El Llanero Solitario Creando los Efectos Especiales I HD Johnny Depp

And originally when we started on the film, we had this grand plan of going out and finding locations where we could bring trains and put the actors on top of the trains and shoot everything that we wanted to shoot. But as we got deeper into it, realized that no matter, even if we were able to do that,
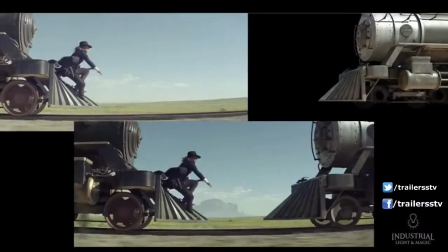we were going to have to modify the environments anyway, because we had to stick the other train in,
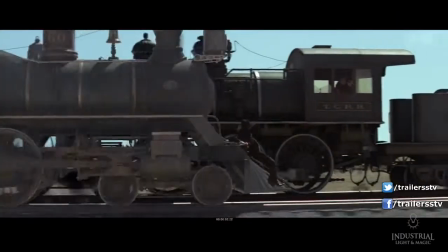and the animatic that we were working from was very specific about where the trains had to be relative to each other and how fast they had to be going,
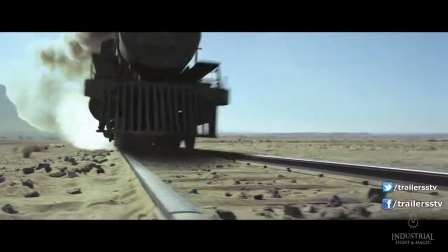and to get all those factors perfect out while you're shooting was basically impossible. So we knew we were going to have to do a lot of environment work. We did everything from traditional 2.5D matte work to the hybrid to the full CG.
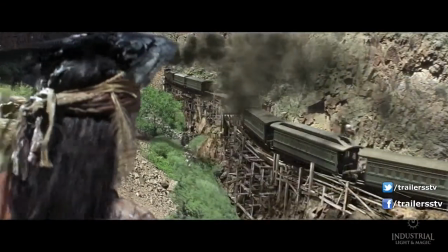We did deserts, we did all those types of things. The work got even more difficult and more broad because we also ended up having to shoot more blue screens than we thought we were going to need to,
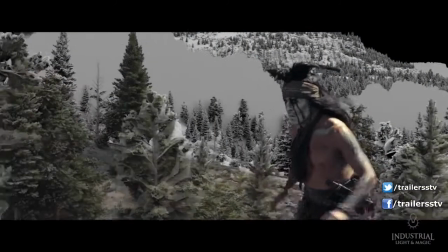partially because of getting actors on top of moving trains is dangerous, and really getting their performance right was very important to gore.
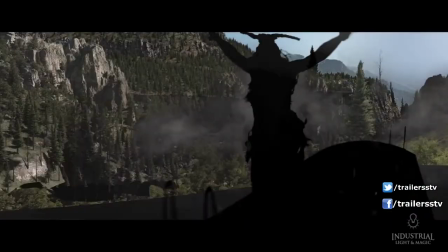So we ended up shooting more things on top of blue screens on static trains, which meant that we had to go and generate, even more CG environments. One of the key shots that we worked on early on in the film was a shot where Johnny Depp is running towards camera on the flatbed of a train,
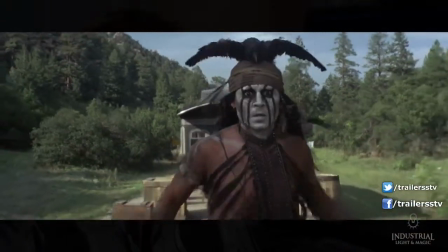and the plate was shot with that flatbed being pulled down the highway on a truck.
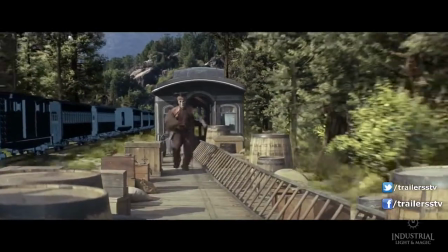But when we looked at the plate and Gore looked at it, he said, we're only going 15 miles an hour, and that doesn't look scary enough.
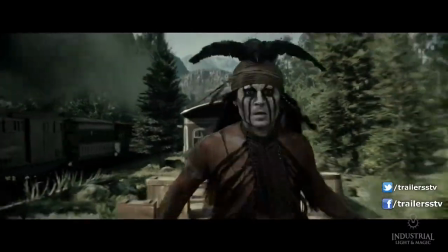And so that meant that plate was now really just good reference, and we were going to have to recreate the entire environment.
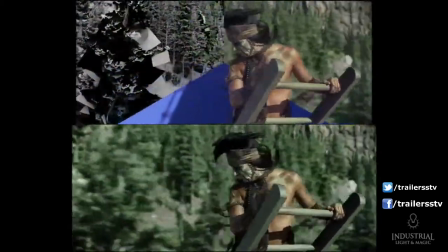Typically when you build a CG environment, you're going to build something that is maybe localized.
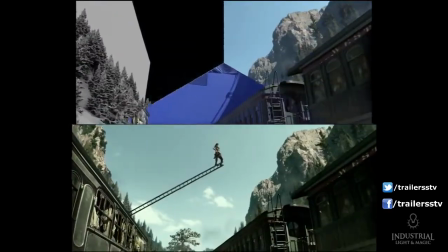You put maybe 100 cameras into that, run everything through that, and it's a very controlled area.
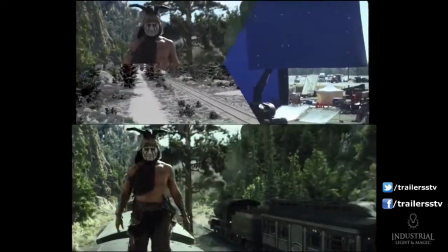But what we were facing was a traveling environment. The train's on the move, and every single shot, it's a different environment.
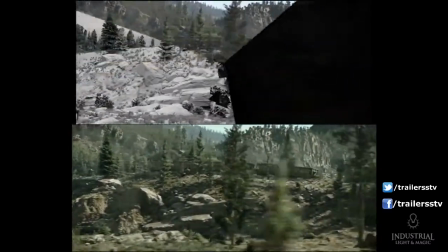And so on the fly, each artist is having to create a brand new environment that syncs up to the shots before and after,
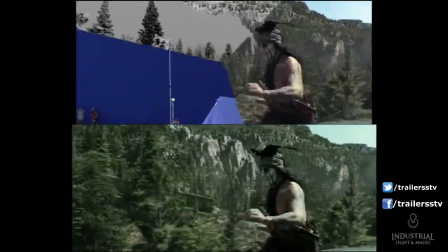or the plates that are coming in that intercut, and it has to work seamlessly, and it has to be efficient. There's quite a few shots where we have, say, half the frame where we tried to get it in camera, and then we're splitting in the other side of the frame to put the other train and modify the mountains and add trees and things like that.
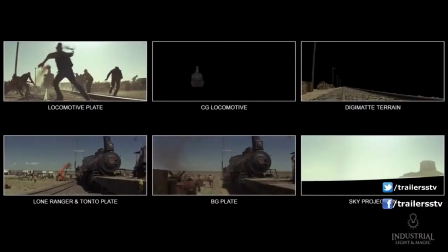One of the mandates that Gore gave us was, he said, we want to take people on a real ride, a real adventure,
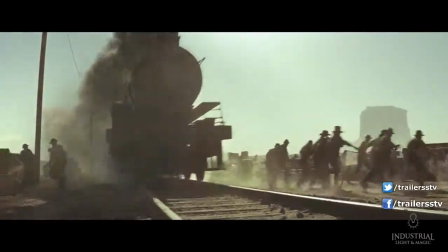so make it bigger, make it bolder, and yet you're still needing to be photoreal,
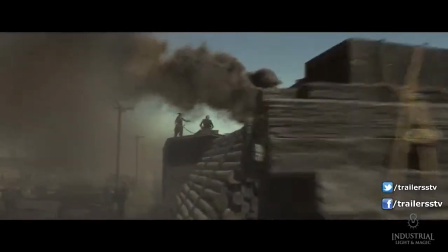completely convincing. And when you're doing a treed environment, that's where it starts to get very, very difficult.
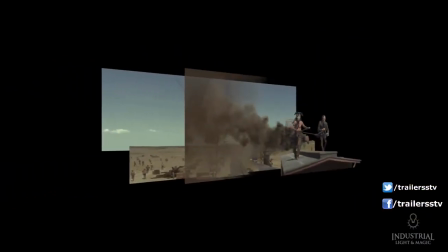It's a very complex, organic thing, and so now you're putting 10,000 of those out there into the environment,
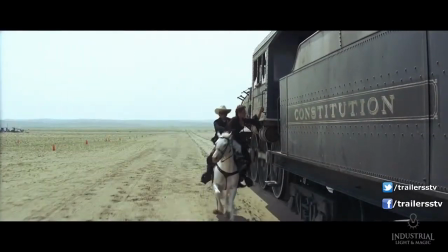and it's got to be believable. Gore doesn't tend to repeat things very often.
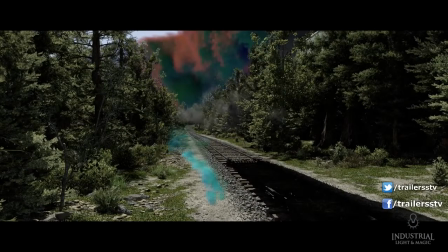Like, every single shot was fairly unique and designed to tell us a very specific story.
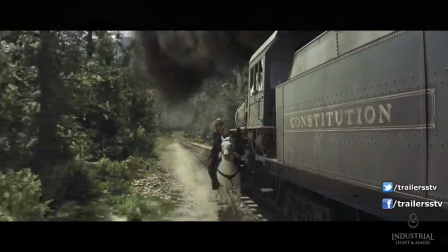Photoreal environments are, or have been, kind of a holy grail. I think they're finely detailed, especially natural environments like we were doing. When you're doing environments that are alien, no one really knows what that looks like. And yet, when you drive home every night, you see,
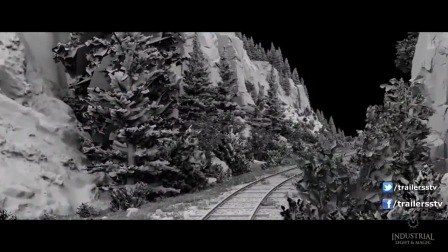trees, mountains, whatever, and we're all very familiar with them, and if it doesn't look right, it's gonna stick out like a sore thumb.
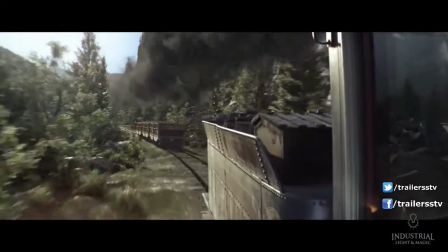One of the things we did find out too is that having moving trees in there really helps the detail level as well, and it's something that a lot of people tend to avoid because it seems like it's going to be hard to do. We knew that we'd have trees coming really close to
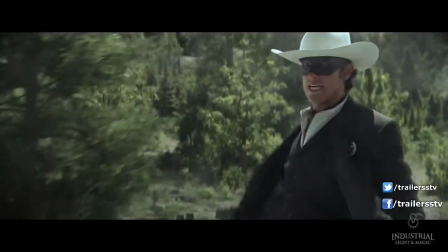the train. It just helps improve the illusion of speed,
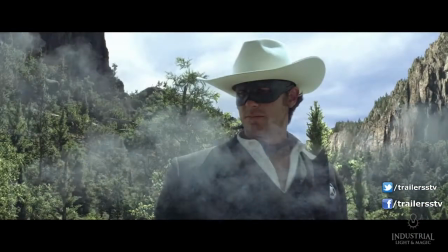and that means those trees have to react to the train that's whipping past. Or we want to see some just ambient wind movement, and your eye sees that and you start to register it, and it doesn't look like a painting anymore.
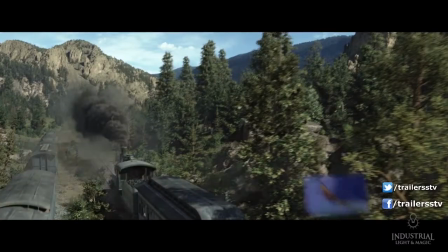So what we did was we picked select moments, because when it's moving quickly, you don't even perceive that sometimes.